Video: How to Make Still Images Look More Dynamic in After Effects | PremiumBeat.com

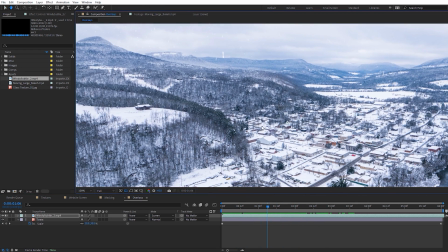(12:22)
And obviously with a snowy shot like this, that's gonna give us some movement. And now we can see the RAM preview.
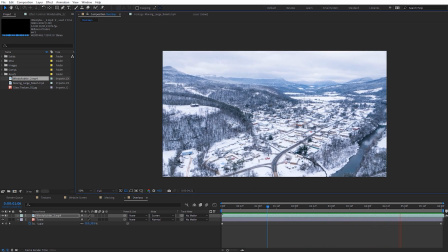(12:27)
So we're getting some snowfall there as we punch in very subtly. So stuff like this can go a long way in making your images look more dynamic.
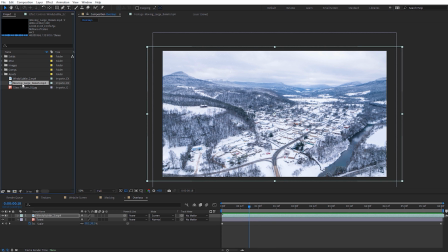(12:35)
Another thing I've got here is a bokeh. So it's just kind of a, basically a light flare off to the side.
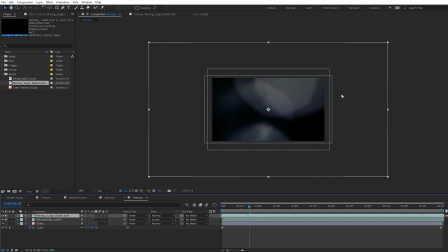(12:40)
You can kind of see what this is gonna look like.
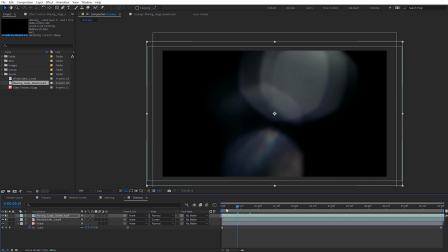(12:42)
And these can accent really nicely over images as well, especially depending on like if it's an event or a wedding type video, anything like that.
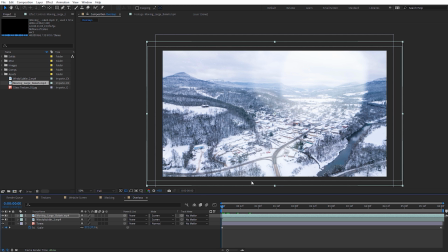(12:50)
So I'll set this to be a screen blending mode as well. You can also try add and lower the opacity. Sometimes it might be a little too harsh, but you can kind of see it's almost like we're getting a little sun flare there over this.
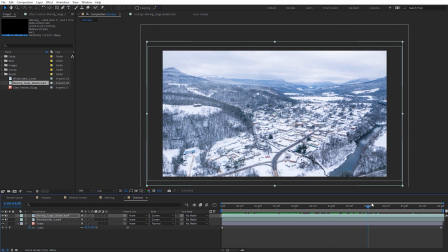(13:02)
Anything to just add a little bit more movement to the image in a natural way.
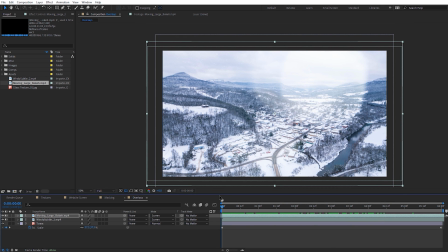(13:07)
So let's go ahead and do a RAM preview of this. Let's take a look at what this looks like. So you can see that works really well.
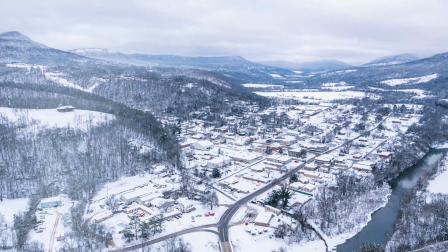(13:13)
And again, this is a very easy thing to do. We're just using these overlay assets and dropping them over our images.
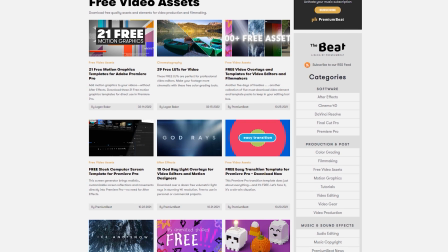(13:19)
And if you guys are wanting some free overlays, we have a ton of these in the free download section of PremiumBeat.
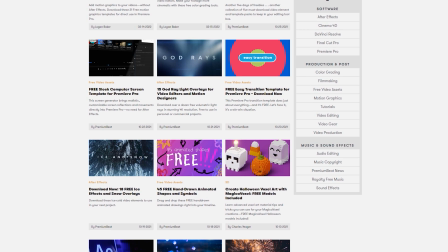(13:24)
We have God Rays, the Ice and Snow,
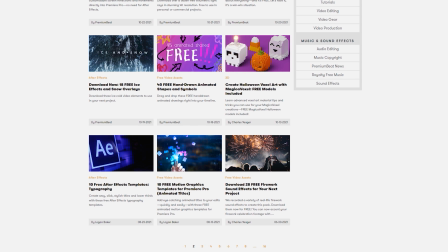(13:27)
bokeh, and all types of other kind of like fog and overlay assets you guys definitely can use for things like this.
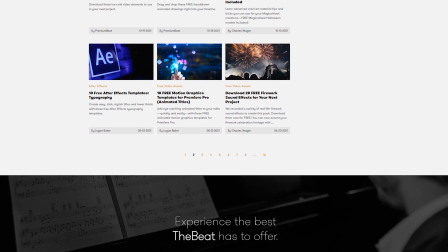(13:33)
So be sure to check that out, and I'll link to several of those again on the blog post.
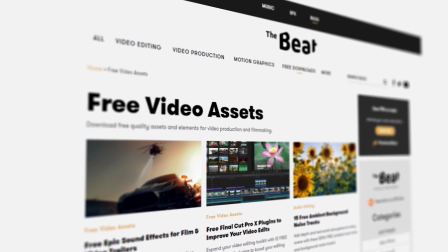(13:37)
All right, guys, hopefully you enjoyed this tutorial at looking at four different ways you can make your still images look more dynamic.
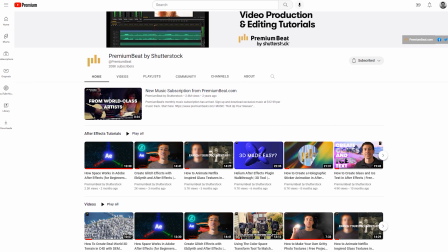(13:42)
Hopefully this gave you guys a few ideas. Be sure and check out the other videos and tutorials we have over on the PremiumBeat channel, and I will catch you guys on the next one.